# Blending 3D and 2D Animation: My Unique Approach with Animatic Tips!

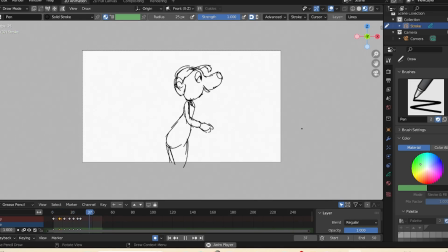Hi there, welcome back. In this tutorial I am going to show you how I approach my scene in Blender. For every animation I start with Animatic, and in this video I'll show you how to approach Animatic in Blender.
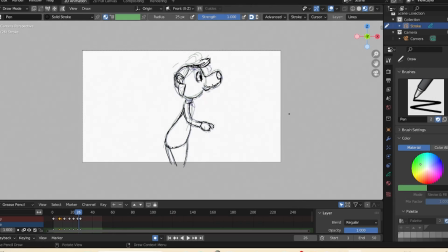So for animatic or for animation I usually do rough sketch, rough drawing, and you can see there are some drawing. Okay, so this is done in Blender in the 2D animation workspace.
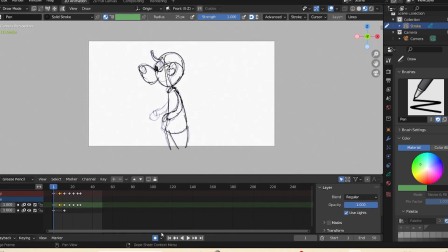Alright, now you can see this is the timeline, and you can see there is auto keying enabled.
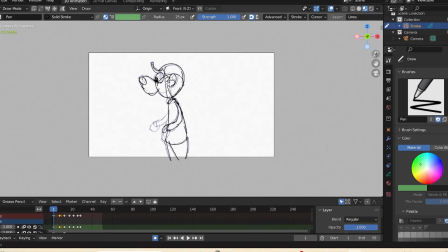Okay, and I gone through frame by frame. Okay, basically I approach by pose to pose animation. Okay, if you don't know the pose to pose animation, it is basically just setting up the key poses first and then do the in between.
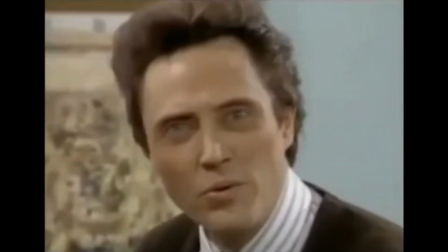Okay, I don't know. this is the pose.
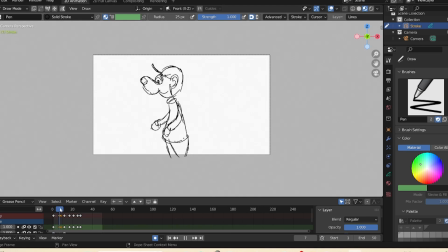You can see this is the first pose, and for the turnaround this is the last pose. Okay, and there is some subtle overlapping actions going on here, and in the middle I just smashed it.
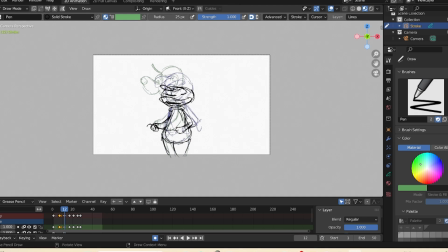Just you can see this is the squash pose. You can see there is smears, like very stretchy thing. Okay, it is called smears in the animatic. In the old cartoony Disney animation you often do such things.
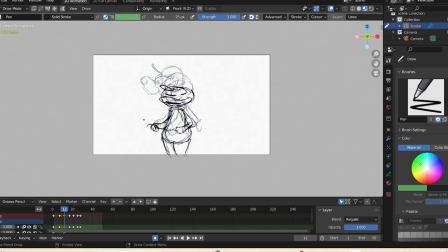There are lots of smears and I love it because smears gives you more fluidity in your animation, right? Pose here our character is seeing this way, and the second pose, this is the anticipation pose.
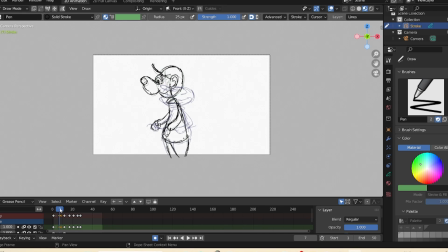Here you can see it is getting prepared for the next action, and in the middle you can see this is the anticipation. This is the very squashed pose,
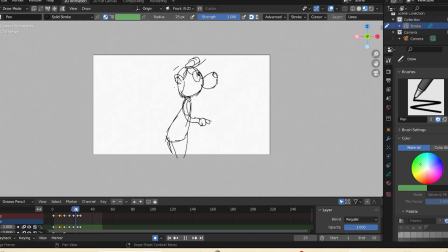and this is the in between, and then character finally overshoot and then settle. Okay, so this is the thing. For every action there is these things going on. Okay, you have to do all of these things to make your animation smooth.
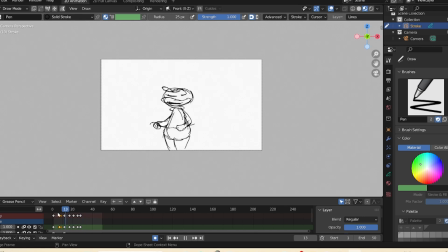As you can see here, I did not draw very clear line. I just approached the animatic with just rough sketch, and you can see there are some 7 or 8 drawing and it looks quite fluid, right? Because I focus on the line of action,
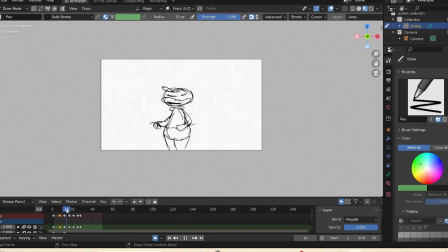and you can see this everything here going, there is a line of action. You can see each thing has this kind of line of action. Okay, and this line of action will define the fluidity of your movements.
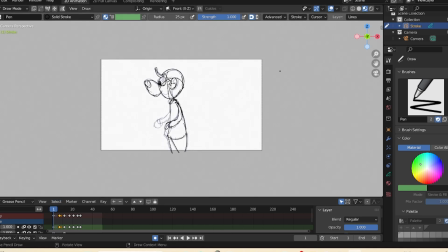Okay, this is very important. Another thing that a beginner always ask and face is that when I was learning 5 years ago the animation, I had a question in my mind that how many drawing I have to draw to make the animation fluid.
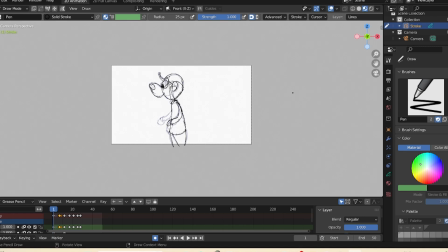Okay, I think lot of you had the same question in your mind, and you ask like how many drawing. Okay, how many drawing I have to draw to make the animation look fluid. Okay, so there is no any simple straightforward answer for that, but
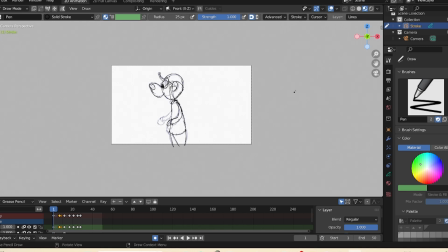from the experience point of view, from drawing to make your action animation look fluid. Okay, with 8 drawing it will not be like very fluid, but yeah, you
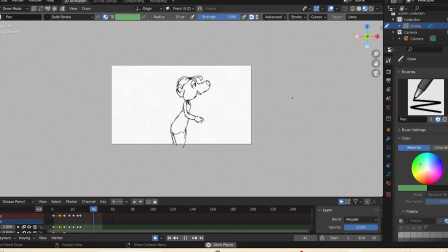can get something like this. Okay, it is looking like much fluid, right? Okay, the another thing I want to say that what defines the fluidity of your action.